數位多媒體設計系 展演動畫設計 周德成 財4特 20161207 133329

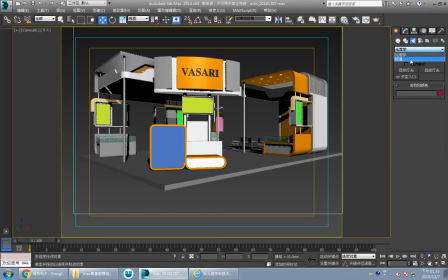[0:00]
錄影一下標準的泛光燈那通常我們會啟用陰影直接啟用陰影然後在比如說在前面這邊點一下
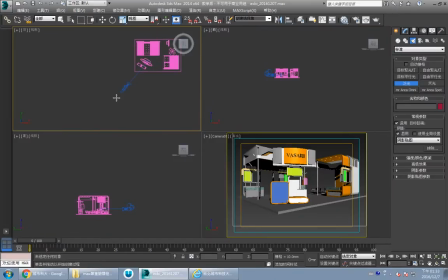[0:16]
它會在這邊側面補光或是你要在這邊打也可以就是大概這兩邊比如說這邊然後你會看到它這個啊
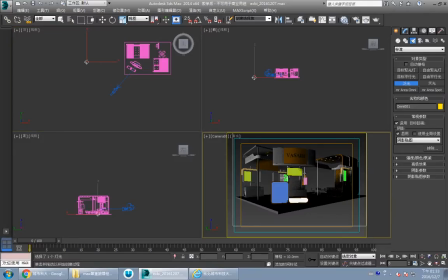[0:27]
這邊的這個畫面已經變成就是有光有光影那我们把它在利面上面拉起来它这边的阴影就会电根那这个它是一个叫做安全框安全框它可以在这边设定
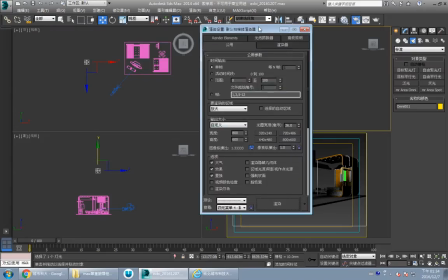[0:44]
就是它这边会有速度大小800x600那你这边尺寸更改的话
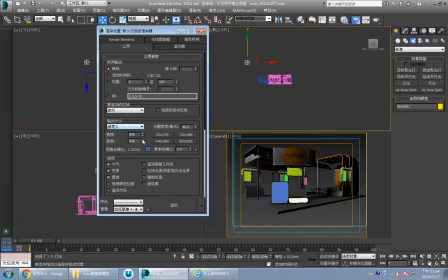[0:49]
它这边的尺寸也会去做更改所以这边会做影响
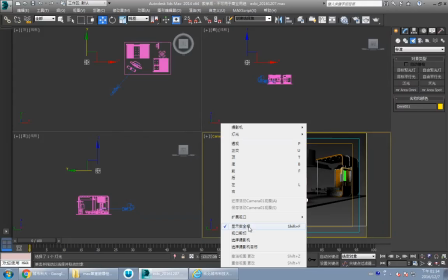[0:55]
那怎么样切安全框呢这边就是按一下camera这边它會有一個顯算全光的設定Sub的加F
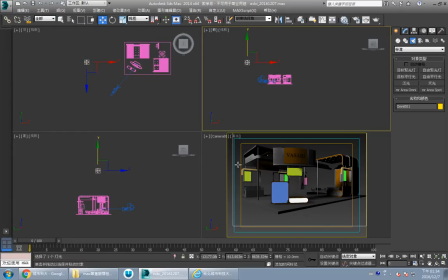[1:03]
那你這邊燈光打上去之後它就會秀出就是你現在的
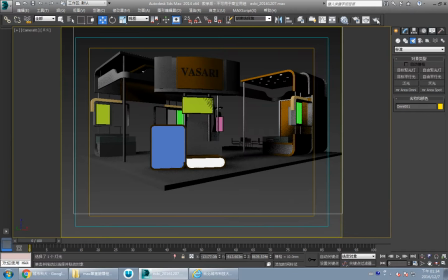[1:10]
的一個照明的光亮的感覺那你現在渲染看看
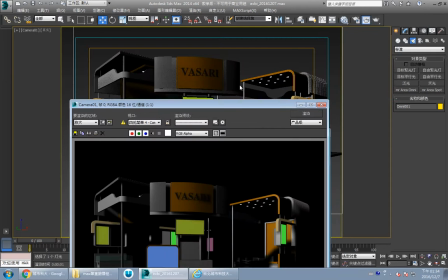[1:15]
就會跟這個預覽是一模一樣的那當然是看你顯示卡的一個
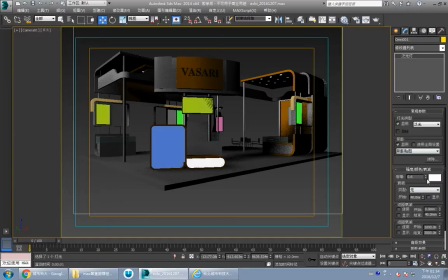[1:21]
一個夠不夠力的問題所以如果它是非燈值1的話它就比較亮那當然我們不會希望它太亮因為我們希望它有一些衰減的感覺
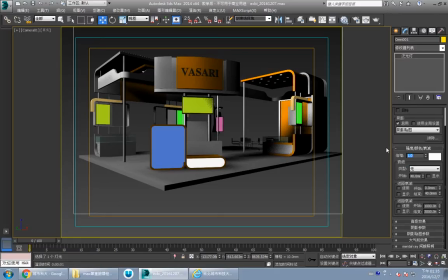[1:32]
那這樣我們會把它的素質變到0.9然後把它的顏色變到是比如說白色然後去做一個遠距衰減的一個範圍
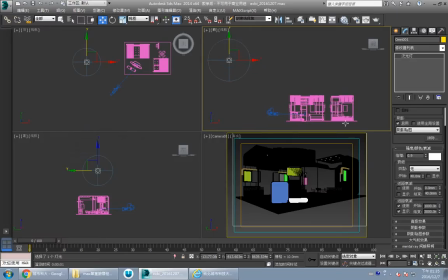[1:43]
這範圍它會秀出一個藍框那你要把它這個拉大的話它在這個即時預覽這邊就會去做前線所以我們會讓它有個範圍大概像這樣子
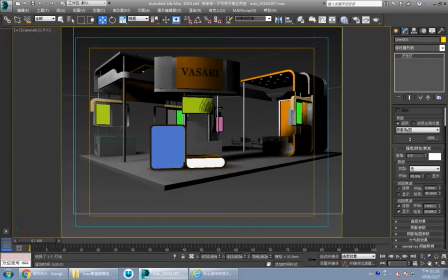[2:04]
那如果想要讓它更亮一點的話就是你可以調整這個範圍
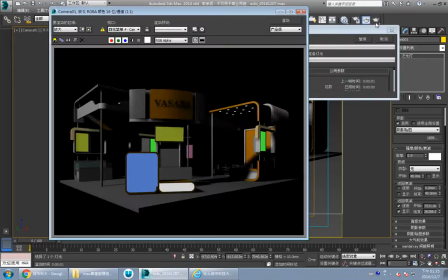[2:11]
那在渲染的時候它就會出現
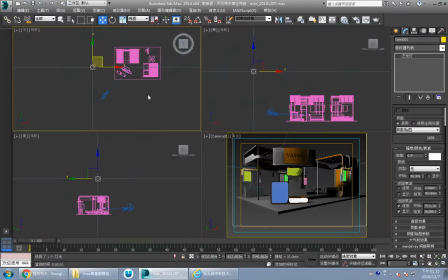[2:16]
那第二個呢我們會把這個曠光燈在你可以複製一次複製一次或者是你直接再點一下曠光燈在這邊再點一下下
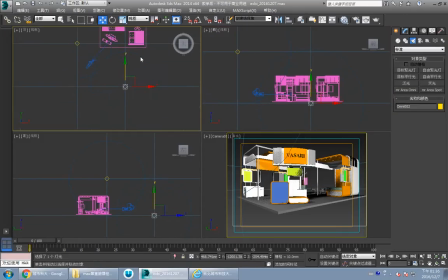[2:31]
那你會發現到它這個它會完全繼承它本來的素質
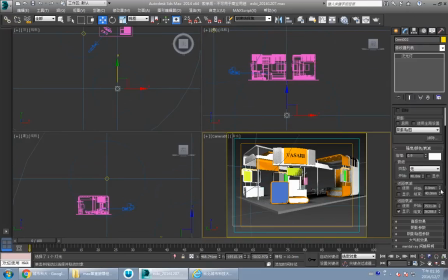[2:46]
那可是這樣的結果看起來是太亮所以我們會把它倍增值往下降然後把它的這個高度往下拉然後跟範圍都去做一個縮減
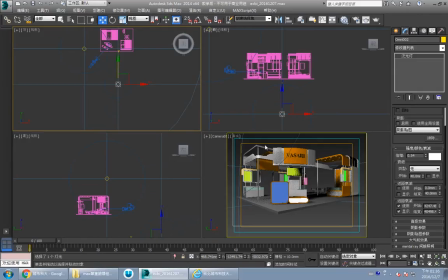[3:04]
好,這個是為了什麼它為了要去把這個這邊的天花板打亮
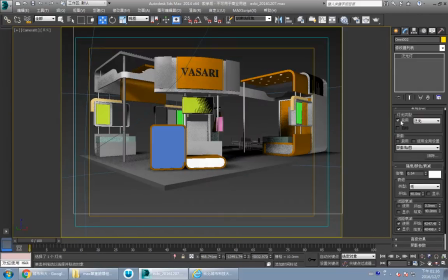[3:10]
你看我把它啟用看看
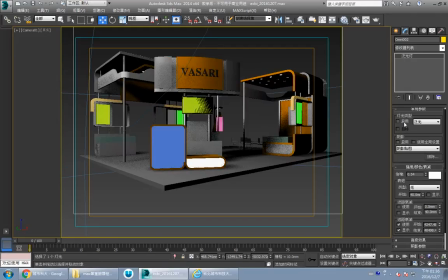[3:15]
它在这个地方跟阴影链的地方它会去做一个变化
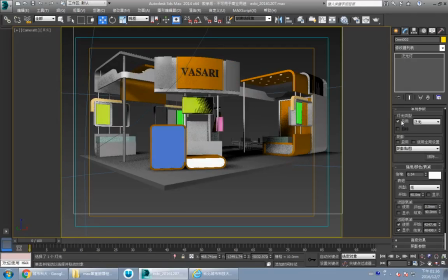[3:21]
去打亮
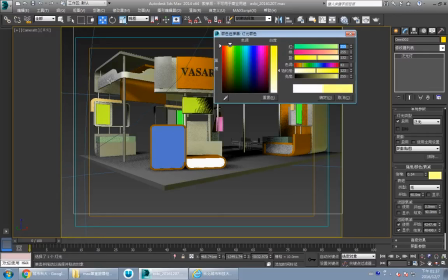[3:27]
然后你可以调一下颜色比如说你想要黄色它就会去做一个黄色变化当然我们不需要做就是补光的部分我们不需要去做一些色系的变化
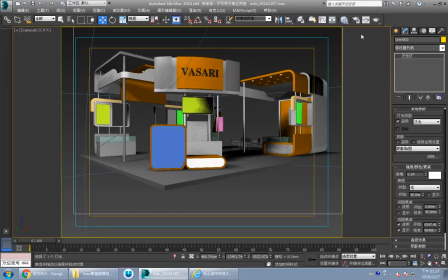[3:41]
因为它其实就是做一个打亮的动作那你看啊,這樣子嵌染之後呢
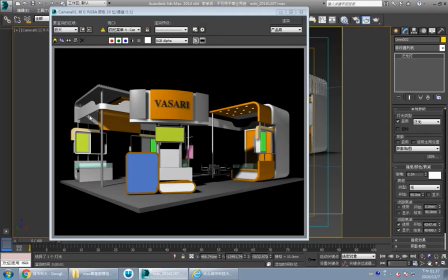[3:47]
它就會把我們本來很暗的地方去做打亮
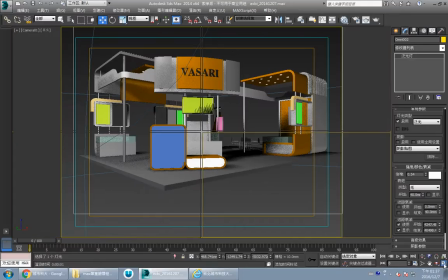[3:52]
所以這個是一個比較基本的基本的打光方式但你如果不是做盤場的動畫
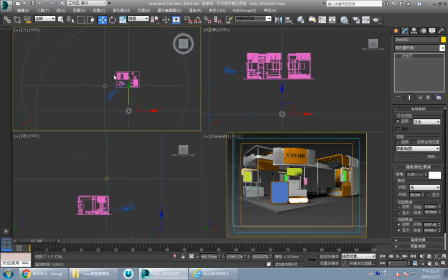[3:58]
你其實就是打這兩面就夠就是打你鏡頭這兩面就夠了